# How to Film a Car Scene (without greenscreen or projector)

What's up guys, today I want to be teaching you guys seven different ways to film a car scene.
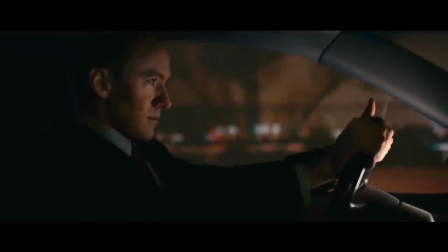(0:04)
So you can have, you know, a green screen on the outside of a car, you can have a projector on the outside of a car, or you can be filming this car for real.
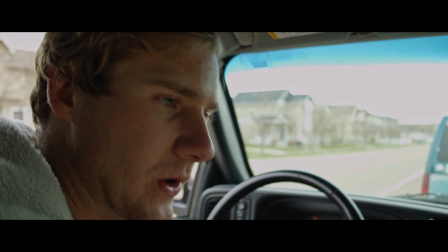(0:12)
But just make sure you're being safe and you're very cautious, right? Alright, so number one is called front seat shooting.
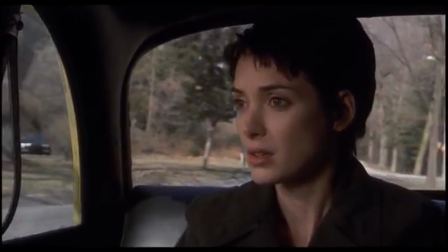(0:19)
And what it is, is you're filming from the front to the back and you're filming the character in the back seat, right?
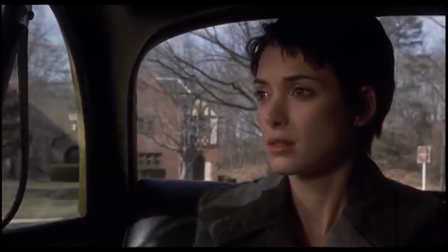(0:25)
And you want to have like a long lens to just focus on that character also the car should be driving very slowly if
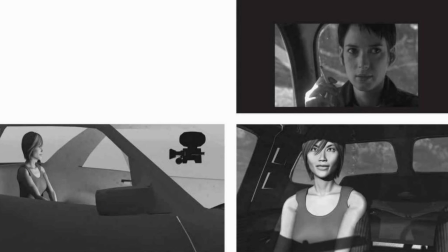(0:32)
you have two characters in the back you can have two different shots and then like a wide shot of both of them so you have more like freedom in the
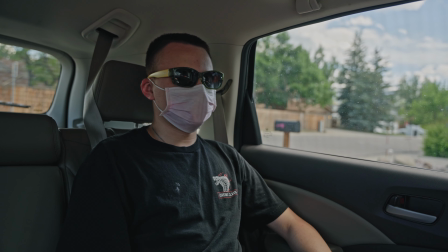(0:39)
editing room and if you want to film the character in the front seat well that's the next step which is backseat shooting and you're filming
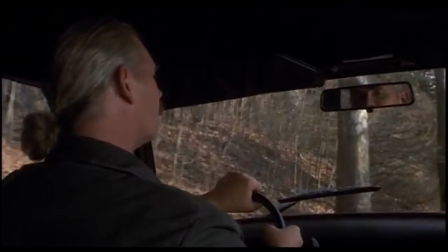(0:47)
from the back seat to the front seat a way to show the character's face is you can have them look back but you can also have it where
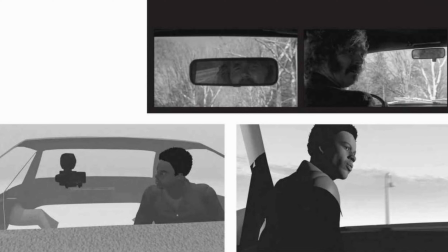(0:55)
they're looking into the mirror and you want to use a long lens to film them looking into the mirror but that's if the character is not that
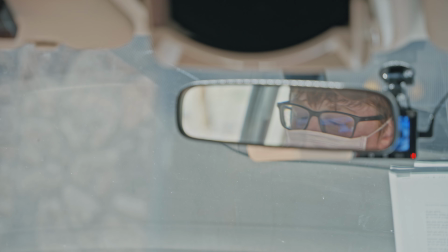(1:02)
important that's driving like a taxi driver i'm just saying like if they're not very important in the story but if they are important to the story
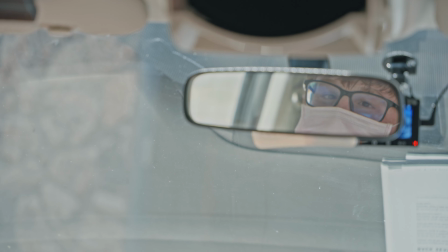(1:09)
film it from the passenger seat from the side it makes us connect to the character a lot more better next is for car dialogue and basically what
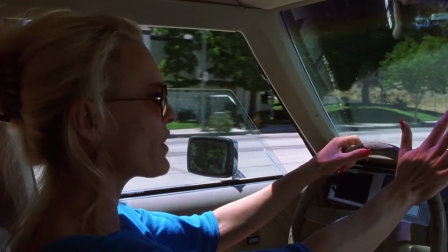(1:16)
you can do is film it from the back and you're pointing out the two persons in the front seats right so you're filming from this angle
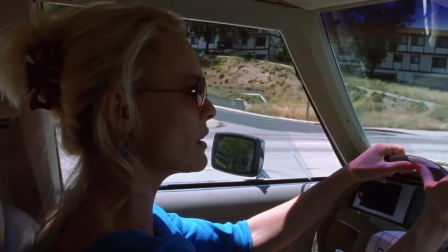(1:24)
and then you're filming from this angle from the back I think it's called like a French angle or something like that I don't really know when the characters look
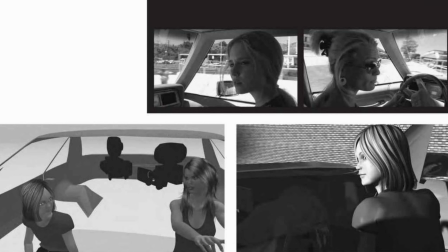(1:30)
at each other you want to have motivations for them to look at each other they're not just like glancing for no reason and also
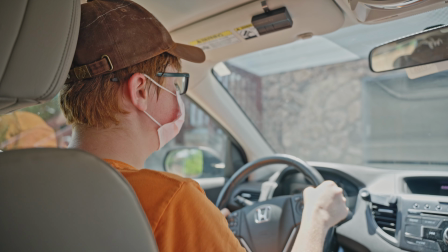(1:36)
you can have the windows open and you know have some cool breeze you know mess with their hair and it could be kind of cool also
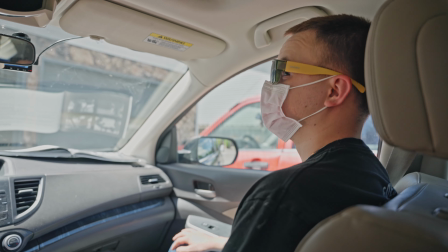(1:43)
you can have the microphone at the bottom of the car um just like point at pointing up to get the audio all right so next is called
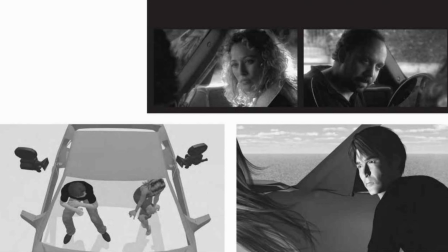(1:50)
the parked car right and what it is is you're filming from the outside and the car is parked right so you're filming from the outside into the car
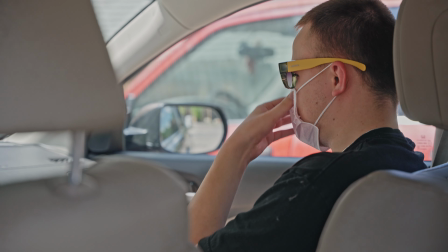(1:58)
and you want to you know either open the doors or roll the windows down and you're filming at the characters inside talking and you want
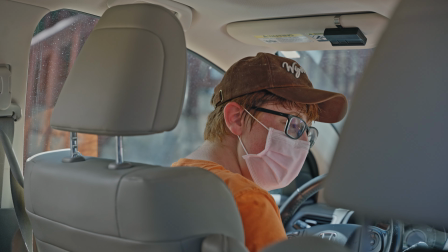(2:05)
to have a long lens for this shot also make sure the characters are not moving a lot because that kind of moves the car a bit on the edge of the frame and that looks kind of weird the next thing is like leaving the car right so what you do is have a
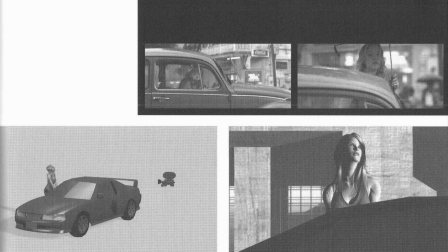(2:18)
character you know they're getting out and have the camera like kind of track up and you know follow the character and also make sure
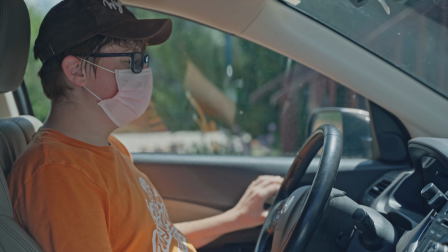(2:25)
her eye line is very tight like she's looking at something right next to the camera just makes it a lot better and also you can use like a longer
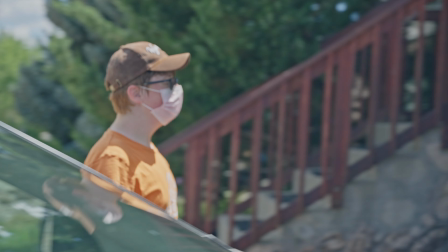(2:31)
lens so as she's going up you can cut to like the long lens to get closer to her face next is called the car walk right so
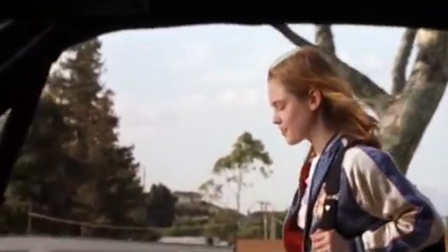(2:38)
this is not very common in real life but in movies it's used a lot right and it's basically when a car is like driving really slowly
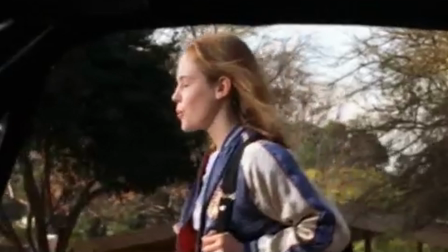(2:45)
next to someone walking and they're like having a conversation or arguing and basically to do this you want to frame the outside character to the right side
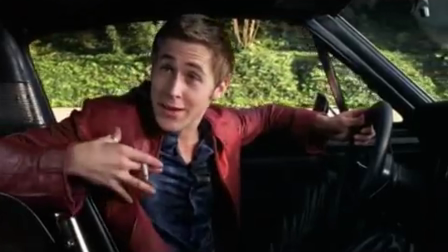(2:52)
have the camera close to the windshield and shooting outside of the car and you want to have the inside character on the left side and then
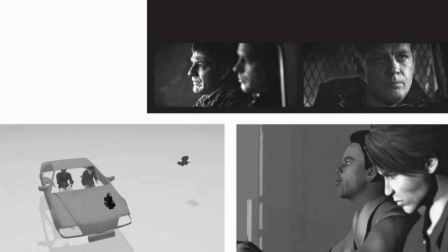(2:59)
have the camera slightly ahead in front of the driver and to make this scene good you want to basically have the camera height at the character we're supposed to identify with so either the lower character you know you can have the camera pointing up at the higher character and it's not two different
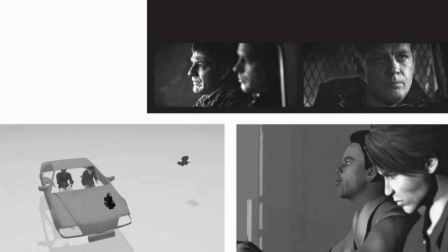(3:15)
like heights basically and also make sure the car is going very very slow to make this look good next it's called shooting through window and this is could be used you know in a stakeout scene or the characters are waiting for someone they're not talking to each other you want to have a lens to one side filming the character behind the character that's in front of the camera right and another angle could be the other character that's blurry and you film that character from the front that made no sense okay and you want two different angles for this angle number one is basically from one
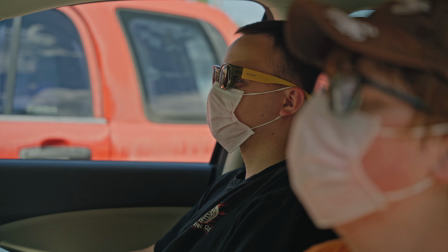(3:50)
side of the car right shooting inwards and the character in the background is the one that's in focus and you want to use a long lens for it so the characters are
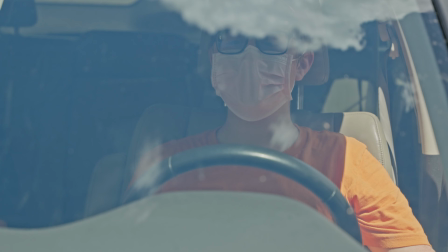(3:58)
roughly the same size and then another shot is from the front and it's facing the character that was out of focus